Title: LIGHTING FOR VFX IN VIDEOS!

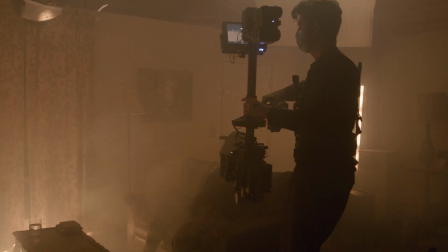[8:09]
Actually, on this Magic Gadget, there was a fire flicker preset, so I plugged all the Source 4 LiCos in,
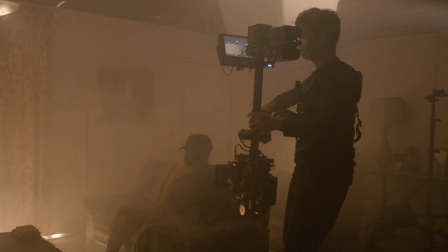[8:15]
set it to that, and you'll notice in the BTS, these 750 Source 4 LiCos are kind of flickering and pulsing,
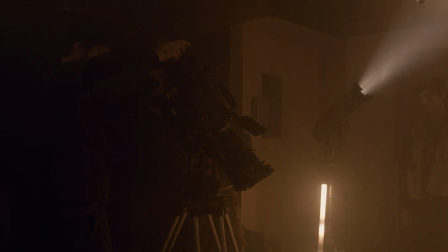[8:21]
very similar to the Astera lights. And there you have it. That's pretty much the lighting that went into this scene.
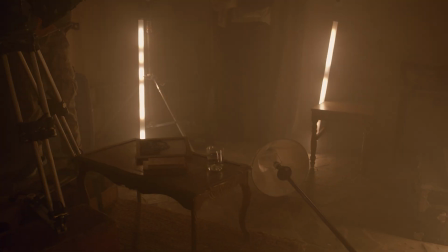[8:26]
We added some smoke, some haze, and that way when you see the VFX on the screen, the VFX feel like they are influencing the lighting.
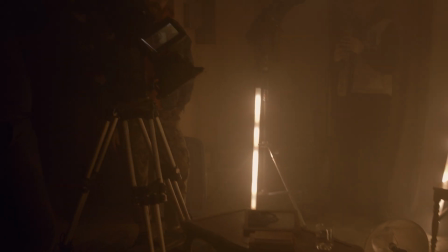[8:34]
If we lit this with constant lighting, just lights that were at full intensity and no flickering or pulsing,
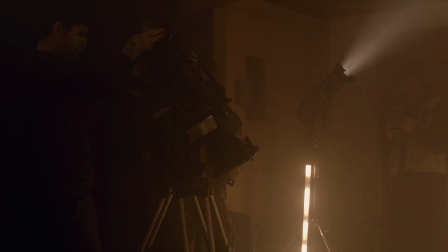[8:40]
the fire as it's burning would sort of feel unrealistic.
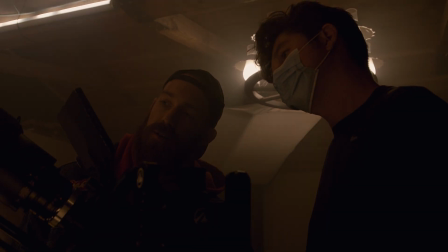[8:43]
So the fact that the scene, the set, and the subject were all flickering and pulsing with the lighting made the VFX feel like they belonged in the set.
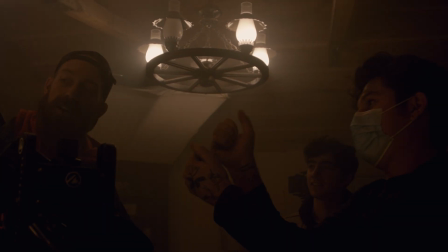[8:51]
But yeah, that's pretty much it. Hope you enjoyed. So hopefully this video helps you guys kind of understand that if you're planning VFX for a project, whether it's a music video, commercial, narrative, that you're going to want to motivate whatever effects it is that you're doing with lighting on set. It's extremely, extremely important to get the most realistic VFX as well as make the VFX artist's job easier and more fluent. You need to plan to light on set.
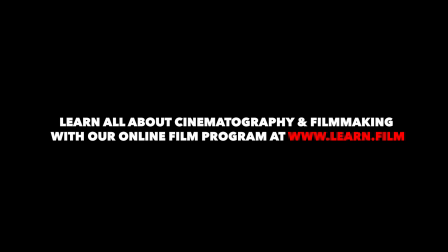[9:22]
Motivate your VFX. Motivate the VFX with lighting and real practical elements on the physical set. Also, big shout out to Jazz who did the VFX on this video. I want to thank him. He did a really, really good job, especially given the time frame and the budget. So appreciate him for coming through and killing that and doing a good job.